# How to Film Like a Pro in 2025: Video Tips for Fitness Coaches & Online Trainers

If all else fails, aim to film your content during the day when it's beautiful and sunny out. Okay, now that you have your 4 main pieces of gear, your phone, your mic, your tripod, and your lighting, that's all you need. Let's move on to the next part, which is 8 tips for filming your high quality content. So these little tweaks are gonna take your stuff from looking ratchet to a little bit more polished.
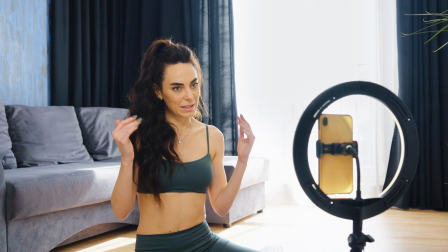268s
Okay, let's continue. The first tip is using lighting wisely. So as we kind of talked about previously, I mentioned, being close to natural lights and windows,
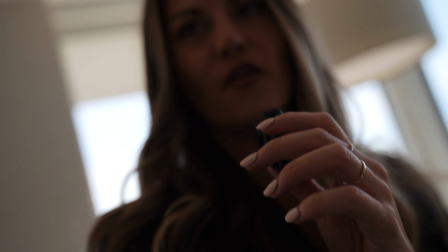278s
but one tip is make sure there's not too much light coming from behind you.
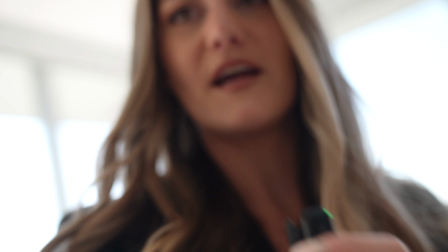282s
I'll show you what I mean. Okay, so in this situation, you can see all the light is behind me and I am backlit. I don't look good right now. And so try to rotate so that you're in the sun.
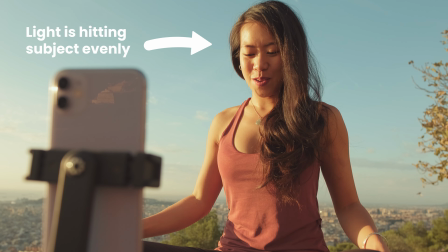296s
Final tip on lighting is if you are gonna film outside, try to film at times of day where the sun is low in the sky.
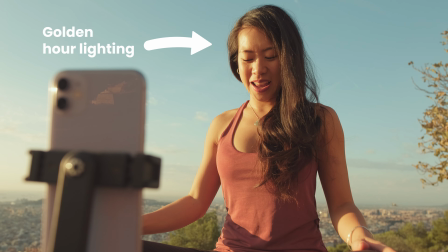302s
So early morning, the sun is gonna be low, which means it's gonna be shining directly at you. This also applies to golden hour, which is the hour or so before the sun sets.
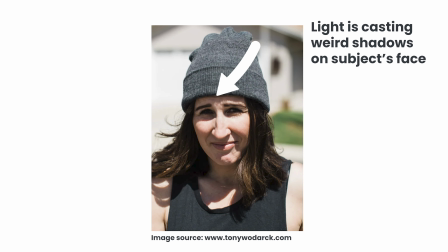312s
So because the sun is going down close to the horizon, it's gonna be hitting you face on. If you go to try to film at like noon, let's say, you're gonna be standing in the sun and the sun is going to be coming at this kind of angle and it's gonna be casting harsh shadows on your face. Tip number 2 for upping your quality game, frame your shot correctly. So as you can see here, I am in kind of like the square and I'm centered myself.
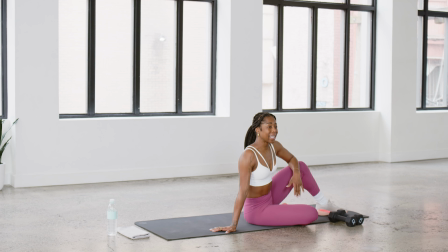338s
I'm from the waist up and my head leaves just a little bit of room up top.
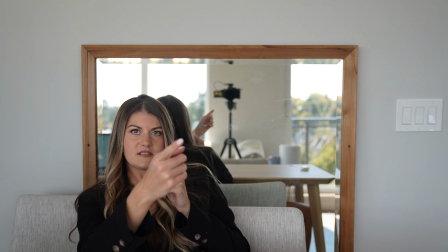343s
Now there's no one size fits all. There's a lot of different framing conventions you can use, but if I'm talking on a podcast and I'm like this, and my camera is over here and I'm kind of like in the bottom corner, this is a terrible viewing experience, right? So set up your camera in a way where you are front and center.
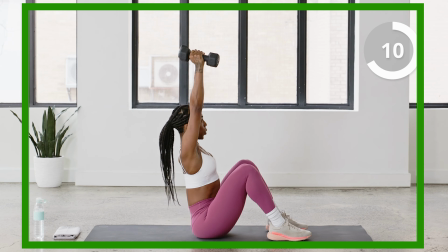362s
So much better. Now when it comes to framing, also make sure when you're demonstrating a workout move, you're framing yourself correctly so that your body fits. For example, if I'm showing you how to do a curl,
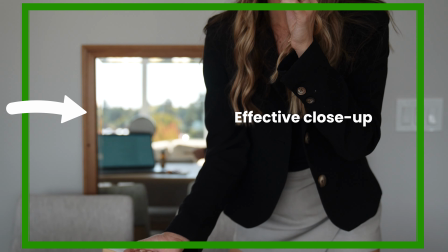375s
let's say this little fan, let's say this fan is my weight.
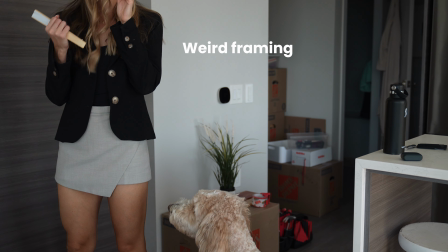381s
This is a good way to show the curl. You know it's not a good way to show the curl? I'm gonna show you.
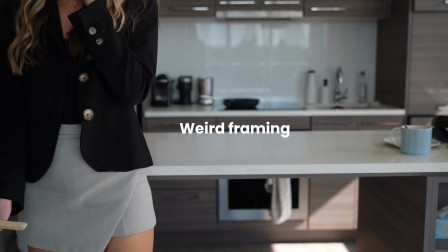386s
This is not a good way to show the curl. I think we can agree this is not it. I apologize for these boxes, we're moving.
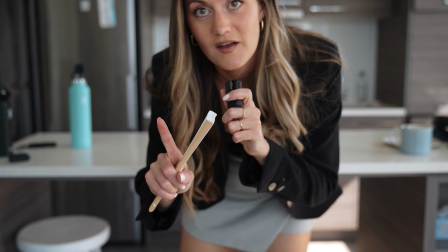394s
This would not be a good way to show the curl because as you can see, I'm cut off of screen.
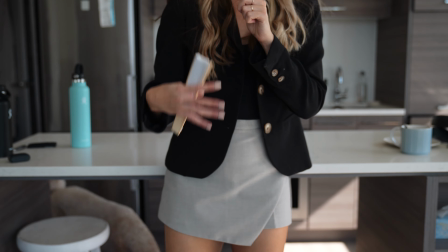399s
Now this seems obvious. However, if you're trying to do a full body movement, right now you can tell I'm too close to the camera.
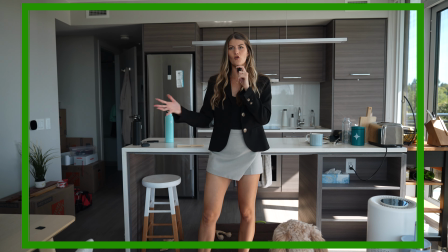408s
This isn't working. I would have to, this is my dog Ellie. She's our assistant today.
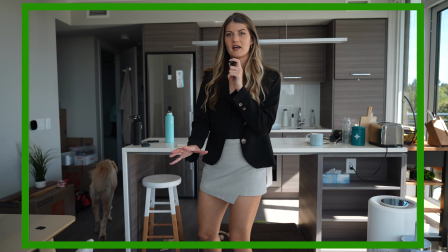413s
Now I'm better framed to do a full body movement. If I wanted to show you a jumping jack, I could do that.
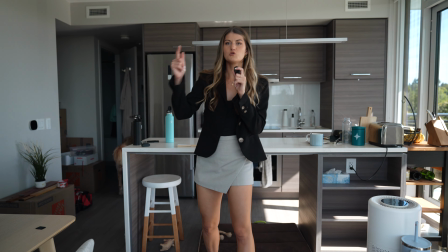419s
You'd be able to see clearly.
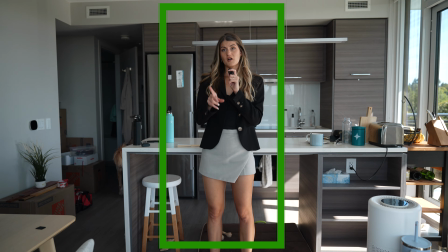420s
So if you're doing an exercise video, try to arrange the camera in a way where majority of your body is gonna be on screen majority of the time.
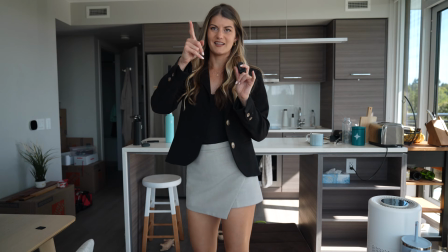429s
Now with vertical shots, this becomes a little bit harder, right? So just try giving yourself a bit more space between you and the camera so that you have this full kind of framing. Okay, on to the next tip. Okay, the next thing is prioritize audio. So we already talked about using a mic. Sometimes that's completely possible, but like let's say you're filming in the gym and it's busy and crowded and loud. Let's say there's a lot of clanking happening and you really want to talk to camera. If audio is going to be horrid, what you could do is just film the actions that you want to film and then add a voiceover in later.
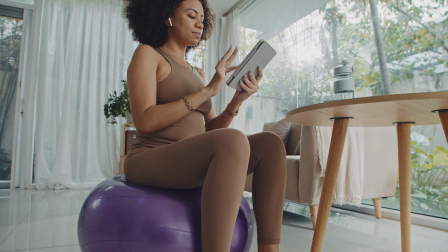463s
Now this will require a little bit of post-production, however, adding the voice in after the fact means that you can be in a quiet space where you can collect your thoughts and deliver quality content over top of like the B-roll that you've already shot at the gym. B-roll, by the way, just means footage that you're including to add context to your video.
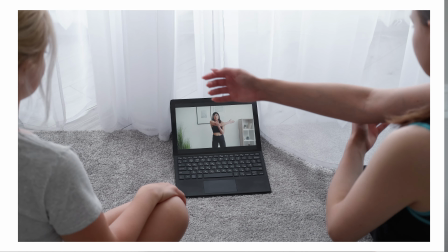483s
A-roll is what we're doing right now. It's the narrative, it's what I'm saying, I'm on screen talking to you, I'm telling you the story.